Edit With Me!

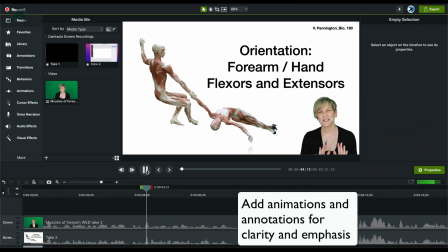[4:10]
So after I have my rough cut, I go back and I start to add animations and annotations.
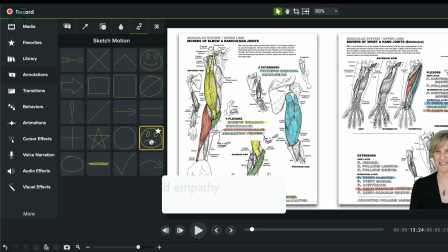[4:16]
I cannot overemphasize the value of humor. So here I'm going to add a sad face because I'm empathizing with the students.
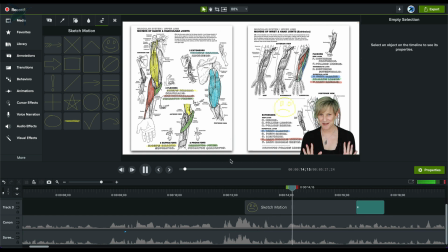[4:24]
I know that the names of these muscles can be somewhat daunting. So that little face, it's very faint, but it can make an impact.
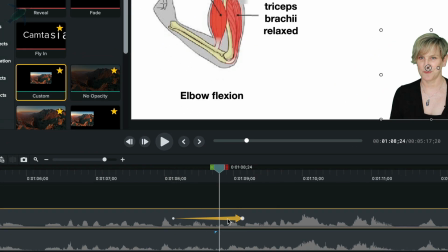[4:32]
Here's my first use of a custom animation. I love these custom animations.
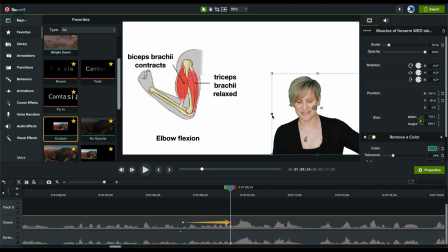[4:37]
Basically, the beginning and the end point are what you set. I use this to resize and move things all the time. And here I need to show my elbow because I'm actually demonstrating flexion and extension. So I needed to change the size of my little crop there. And I use a custom animation for that.
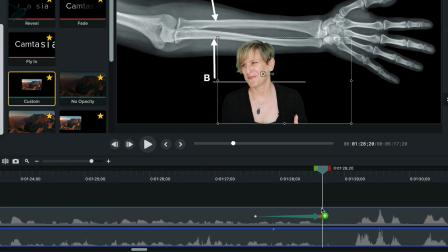[4:56]
I'm going to use it again. Here you see you just drag it in. I set where I want the animation to start, and then where I want it to end and what I want it to look like.
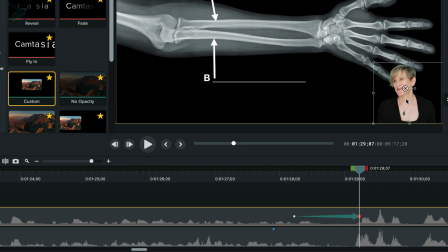[5:06]
So I'm making myself smaller. I'm recropping because I don't need to have all of that width anymore.
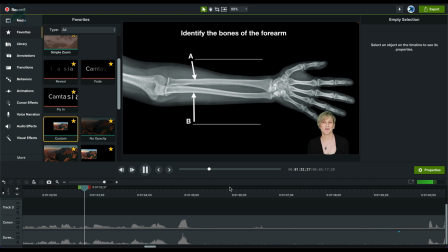[5:12]
Play it through, make sure that it is the way I want it to be.
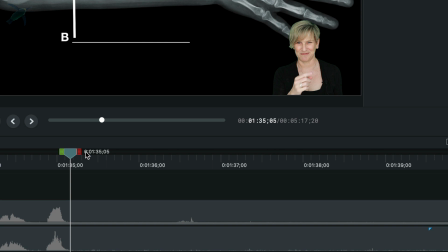[5:17]
And here I'm going to have this whole extra section, which somehow I missed on my rough cut. So let's go ahead and delete that. That looks much better. Here I am.
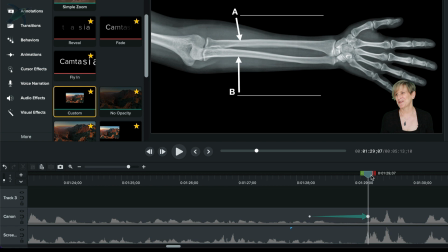[5:29]
I'm just adjusting that custom animation a little bit.
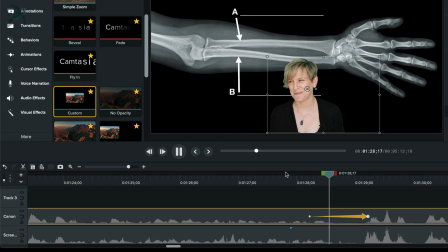[5:32]
I realized I needed to change the size just so that it looked a little bit better with the section that comes next.
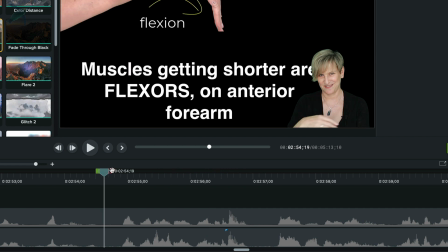[5:39]
And here is the last time I believe you're going to see me select a whole area.
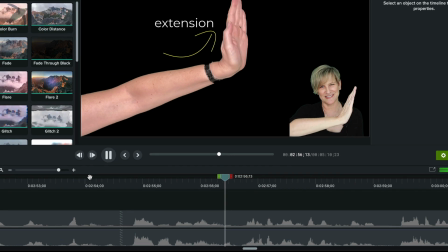[5:44]
I decided that that was just not essential information, so I cut it out.
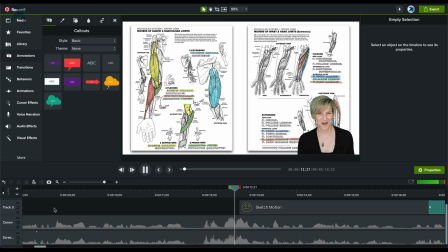[5:51]
Many times when you are editing,
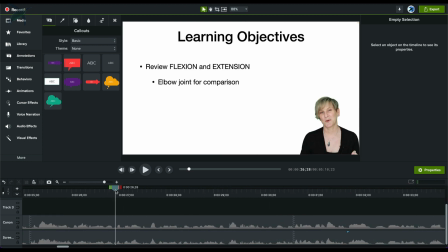[5:53]
you need to start back at the beginning and watch the whole thing and make sure that the flow is good, that the pacing is right.
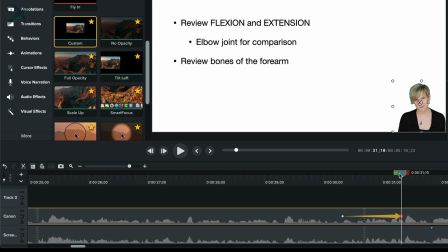[6:00]
I found out right here that I was blocking my own text. You never want to do that.
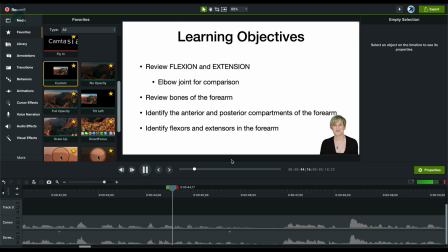[6:06]
Obviously, the text is there because it's really important, so don't block it.
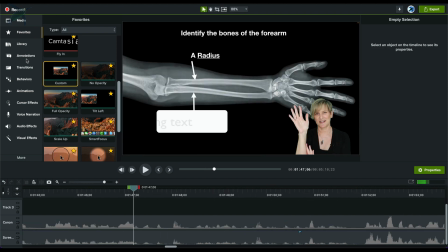[6:11]
But I'm making these little fine adjustments of my custom animations, and now I'm going to add some text.
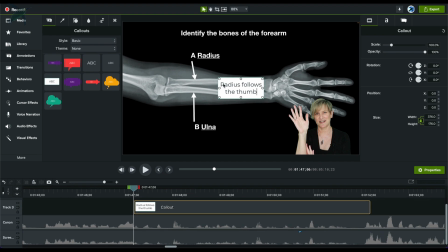[6:19]
So I just drag that text box over, and then I can, of course, modify it like any object.
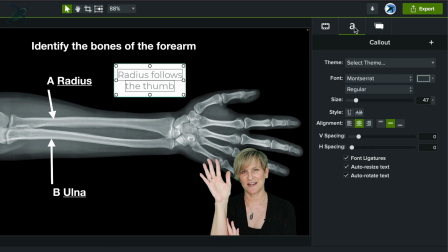[6:27]
And over to the right, I can change all different aspects of how it looks. I keep everything under a theme that I call Penguin Prof, so I don't have to change all of my settings all the time.
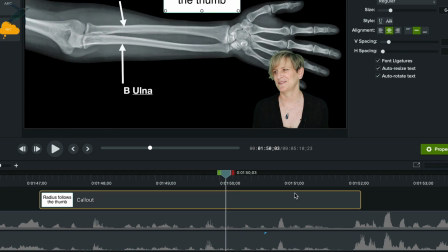[6:40]
And here I am just selecting where I want that text to come in and out.
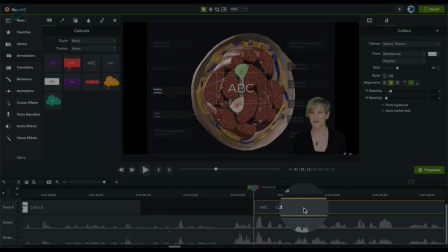[6:45]
And now I'm adding some more text over here. This is a label for what we're actually looking at.
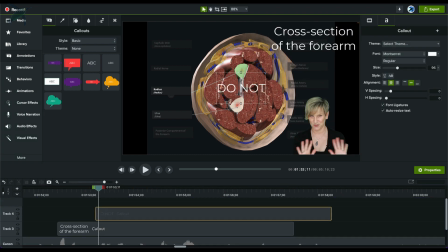[6:52]
I want that to be up there so they know it's a cross section. And I'm also adding a little bit of humor, or really empathy.
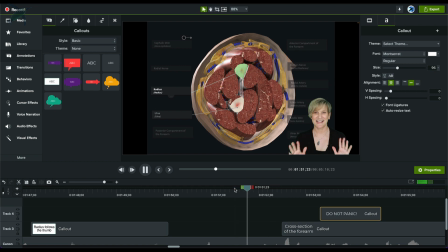[6:59]
And I'm very particular about how I want the jokes to appear. They don't last very long, and it's very important that I time it correctly with what I'm saying.
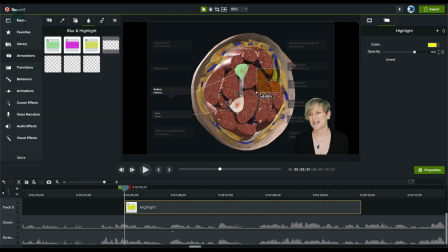[7:10]
Next, I'm going to add a highlight because I realized that while I was talking about the radius and the ulna in cross-section, and there is a label there, but I just realized that adding that highlight would really make that structure pop.
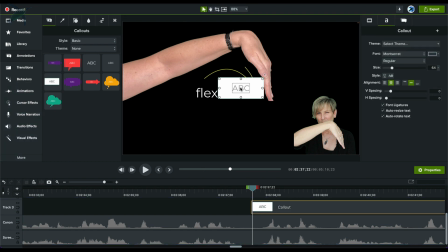[7:27]
Next, I'm going to add some text to ask a question, which I highly recommend.
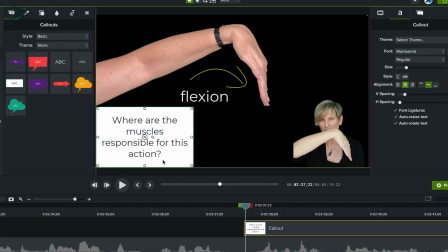[7:33]
Asking questions and having students respond is just one of those things that you would do in a face-to-face situation,
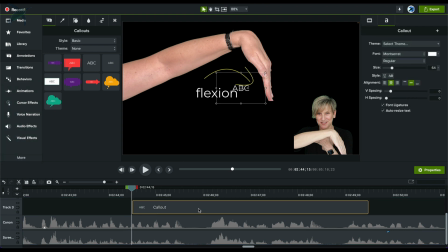[7:41]
and you can still do it in a video. I want to make sure that the question appears at a point where it makes the most sense. And here I'm adding another joke. You can touch yourself in my class.
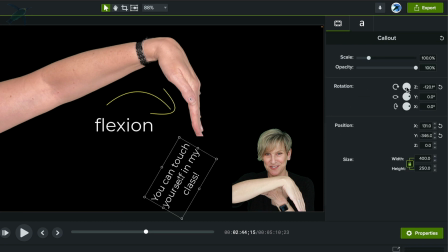[7:54]
I say that a lot because, I mean, it's anatomy, and students will get a good laugh out of it,
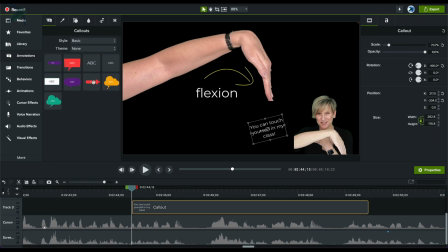[8:00]
and it will cause them to relax a little bit and remind them that, use whatever is available to you,
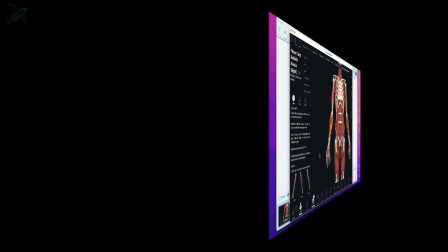[8:07]
to help you with this stuff. And I added a quick animation.
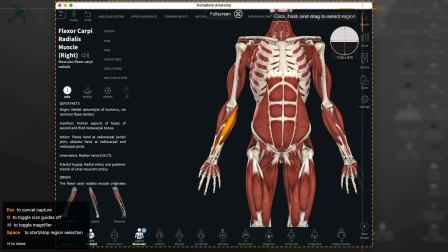[8:11]
This is how I use Snagit to create the B-roll that I'm going to use in the video.
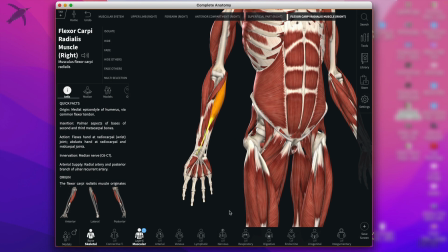[8:17]
So this is an amazing app called Complete Anatomy. I'm using Snagit and doing a quick screen recording.
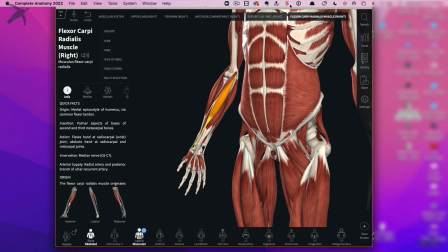[8:23]
I'm just basically rotating the model while the muscle is highlighted.
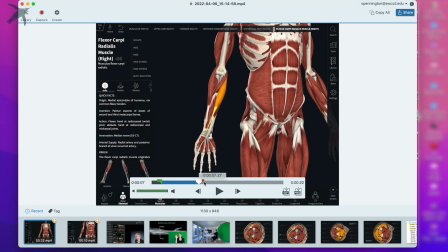[8:28]
And when I click stop recording, you'll notice a very similar kind of user interface here.
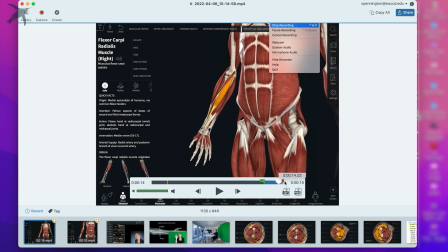[8:34]
Snagit and Camtasia have a lot in common. So I'm just clipping the beginning and the end of the video.
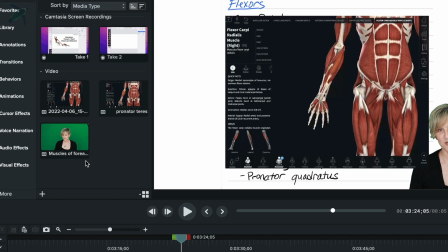[8:39]
Then I click share, click Camtasia, and it goes automatically into my Camtasia project. This is so cool. Of course, I rename it right away, naming it after the muscle that it's demonstrating.
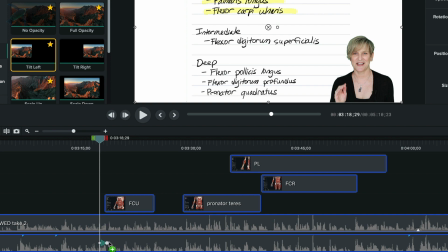[8:51]
And then I'm going to drag it into my timeline.
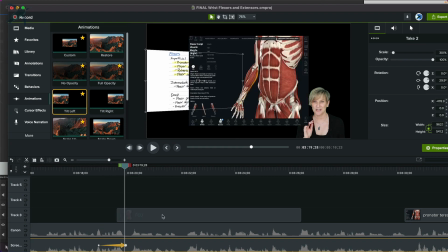[8:55]
And now I'm going to do some cool animations to highlight this video.
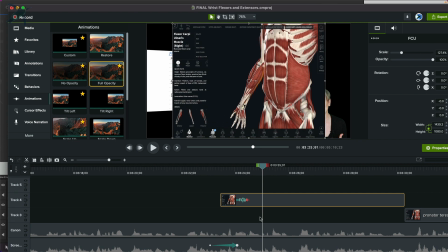[9:01]
So I've got a list of the muscles that they need to know in this category. And now what I'm doing is cropping and resizing the video that I just made.
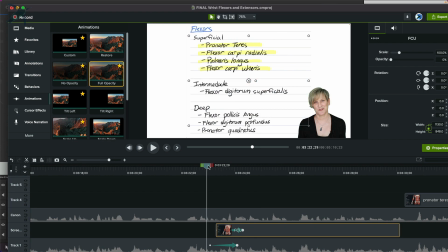[9:09]
I put it behind myself, as you can see.
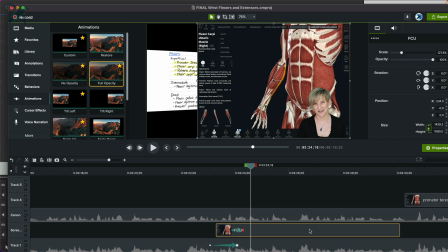[9:12]
So now it's not blocking my face, but the muscle that I'm showing them is very clearly highlighted.
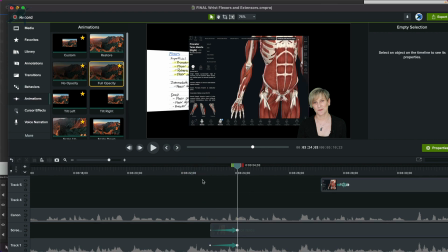[9:19]
And so I'm going to do that with several different muscles.
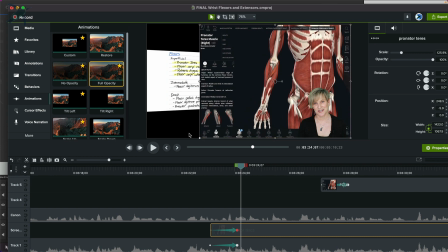[9:23]
So all I'm doing here is using custom animations as well as the tilt left tool to achieve this effect. And so I make sure that they can see the list on the left, it's tilted to the left, and then I have the really nice video behind me.
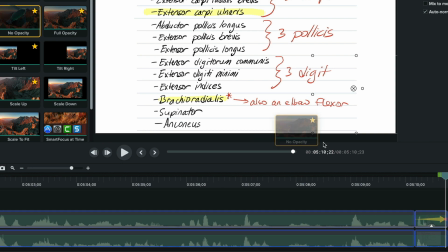[9:39]
Last thing here is I am adding a no opacity for a fade out.
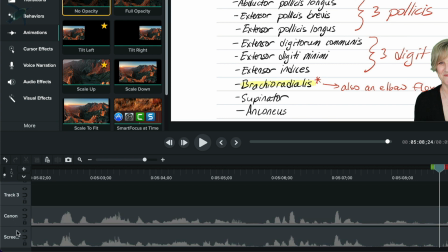[9:44]
Finally, I'm going to remove the audio from the screencast track. I keep that on just to make sure I'm always in sync with myself.
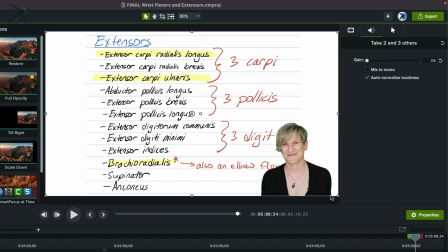[9:53]
You can either just remove the audio or select the gain to 0.
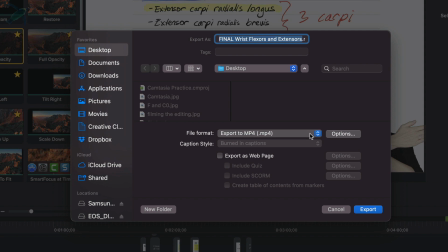[9:58]
And now I'm ready to export. I usually export as a local file because I can control all the different aspects of the project that I want.
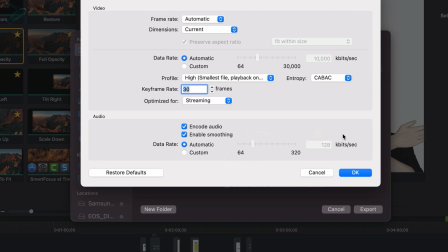[10:06]
And that is it. I hope it was helpful for you. That's a bit exhausting to film, so I will see you in the next video.
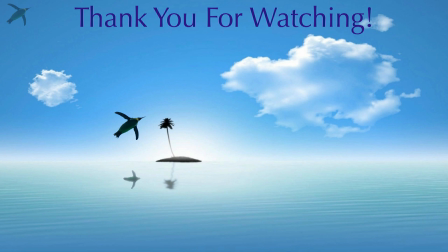[10:14]
Bye-bye.